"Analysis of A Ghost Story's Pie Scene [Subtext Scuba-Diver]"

Some good pie. Today's video isn't an internet video about an internet video. Instead, it's an internet video about a specific scene in a specific movie. You're probably thinking, wow, why are you doing that, you jackass? You're supposed to talk about internet stuff, internet culture. I don't know where that accent came from. So am I going to talk about like a critically acclaimed scene like Tears in the Rain or the coin flip scene? No, I'm going to be talking about one of the most infamous scenes to come out in a while from a movie called A Ghost Story.
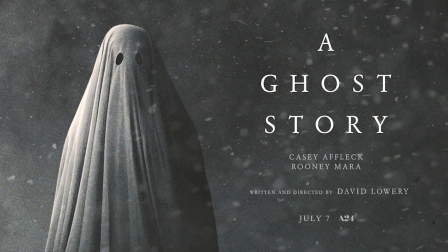[0:37]
The film just came out this summer in 2017, and it's generally been well received by most top critics and YouTube reviewers.
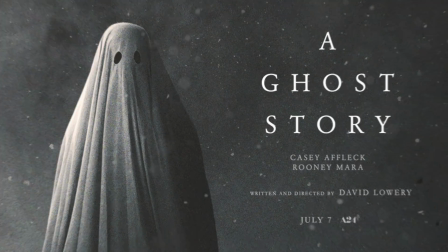[0:44]
However, the one scene in the movie that everyone isn't decisive about is the pie-eating scene, which is something that kind of baffles me.
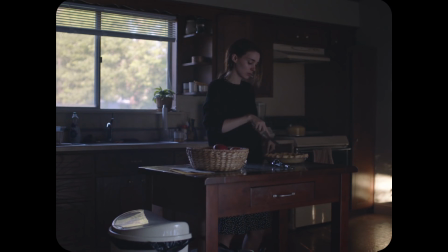[0:52]
If this film is being widely well received, what seems to be the problem with this scene in particular? Well, it's infamous really for one reason. Its length. It's like 4.5 minutes long, and it's just Rooney Mara eating a pie. That's it. That's all it is. Not only will I analyze the scene, I'll be talking about why it's so integral to the overall quality of the movie, and potentially trying to win over some opposition.
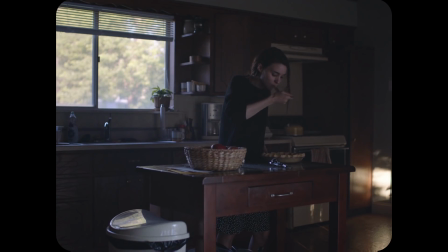[1:22]
Still some good-ass pie. The scene itself is easily understandable and doesn't really need much explaining. However, I feel it's the most subtextually dense scene in the whole film.
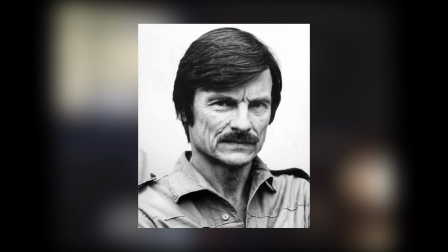[1:32]
Not only within the diegesis of the film, but as a callback to a filmmaking luminary that has influenced every contemporary filmmaker today.
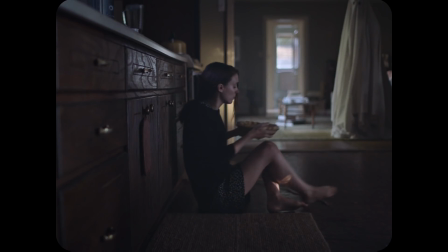[1:40]
First, let's talk about the scene's importance to the film.
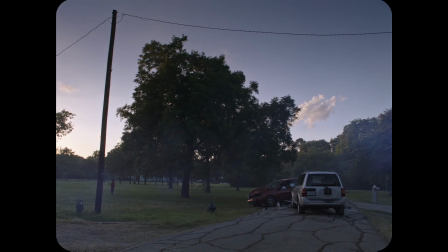[1:43]
Rooney Mara's character has just lost her lover husband in a fatal car crash, which is Casey Affleck's character, and is starting the grieving process.
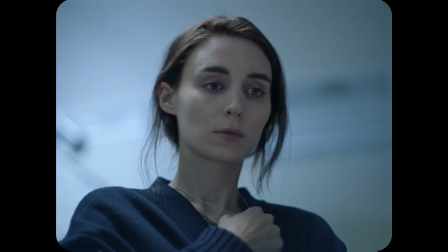[1:52]
Now, that's the key word here, grief. There are many ways of conveying grief as a feeling to an audience through film.
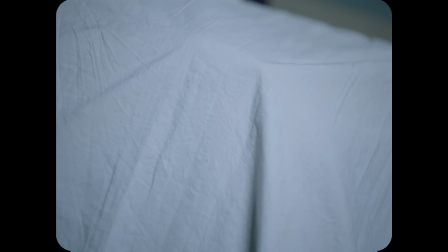[1:58]
This is usually shown through key dialogue choices in the acting prowess and mannerisms, if it can be conveyed properly.
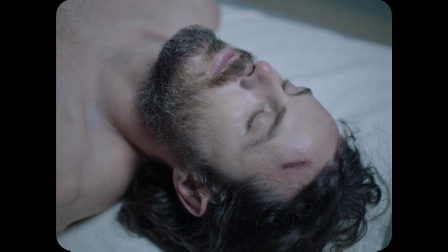[2:04]
However, director David Lowery takes an alternative route and lets the visuals do all the talking.
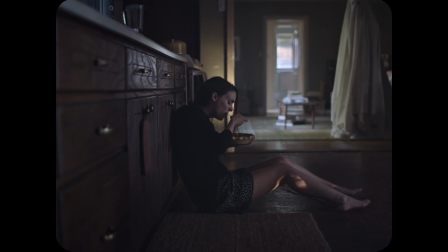[2:10]
Lowery wanted to convey grief by giving it to the audience firsthand. This is what David Lowery has to say on this. I wanted a representation of grief that we haven't seen before, that felt unique and uncomfortable and profound. The long runtime for this scene is very deliberate, because it doesn't sugarcoat or romanticize grief and loss like many films might do. This idea is a callback to the late great Tarkovsky and his filmmaking philosophies. If you've watched films like Stalker, The Mirror, Solaris, Nostalgia, you know that he uses long shots rather than cuts and montage editing.
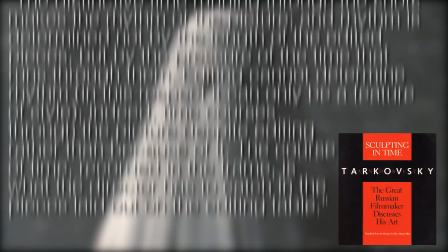[2:44]
In his memoir, Sculpting in Time, he states, "The distinctive time running through the shots makes the rhythm of the picture,
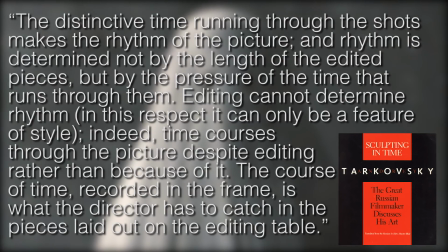[2:50]
and rhythm is determined not by the length of the edited pieces, but by the pressure of the time that runs through them.
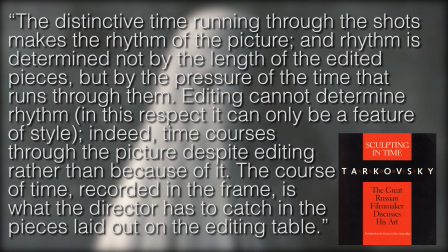[2:57]
Editing cannot determine rhythm. In this respect, it can only be a feature of style. Indeed, time courses through the picture despite editing rather than because of it. The course of time, recorded in the frame, is what the director has to catch in the pieces laid out on the editing table."
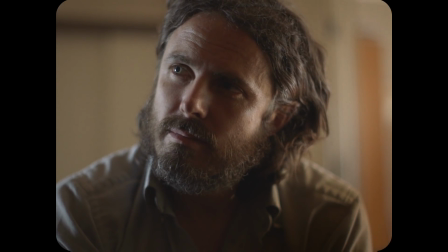[3:14]
Applying the cinematic philosophy to A Ghost Story, we see that the emotion of the scene is not conveyed by manipulation of events in the film by editing,
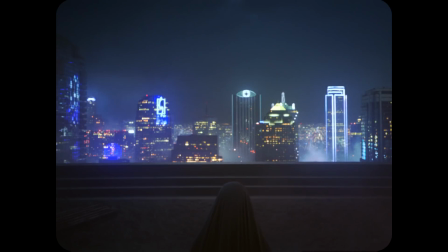[3:21]
but by how Lowery allows the visuals to sit in our subconscious. It's easy to convey a feeling in film by a certain amount of visual and audio editing,
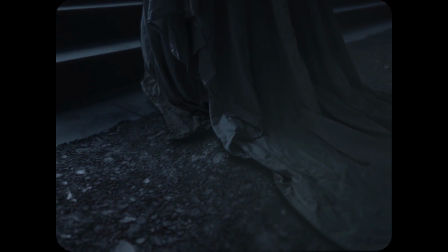[3:30]
but to invoke emotions through one visceral image can be considered poetry.
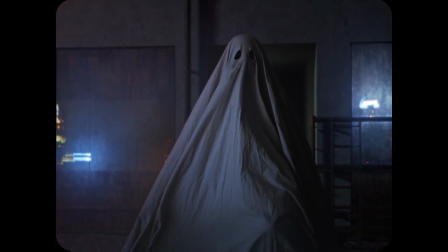[3:34]
This may be extremely hard to do, because you have to establish a mood and an idea quickly.
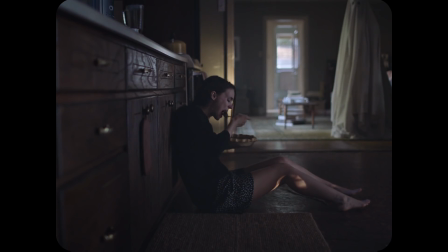[3:39]
Rooney Mara's character goes from slowly eating the pie to shoving it down her gluttonous face hole at the speed of light. Nom, nom, nom, nom, nom. Symbolically, Mara Rooney's character is trying to fill a hole within herself artificially.
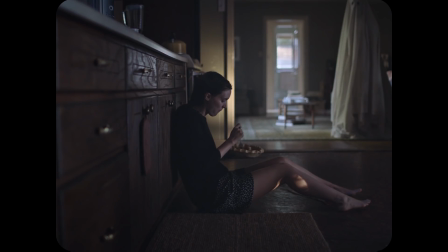[3:53]
She eats the pie to fill this hole. She doesn't want to deal with the natural healing that comes from the passage of time.
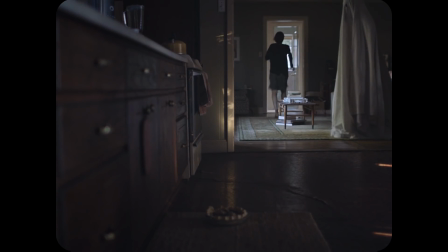[3:59]
Consequently, she ends up throwing up at the end of the scene, conveying that this is an unnatural form of self-help. The length of the scene helps substantiate the symbolic meaning. It takes time to heal from something like the death of a husband or lover.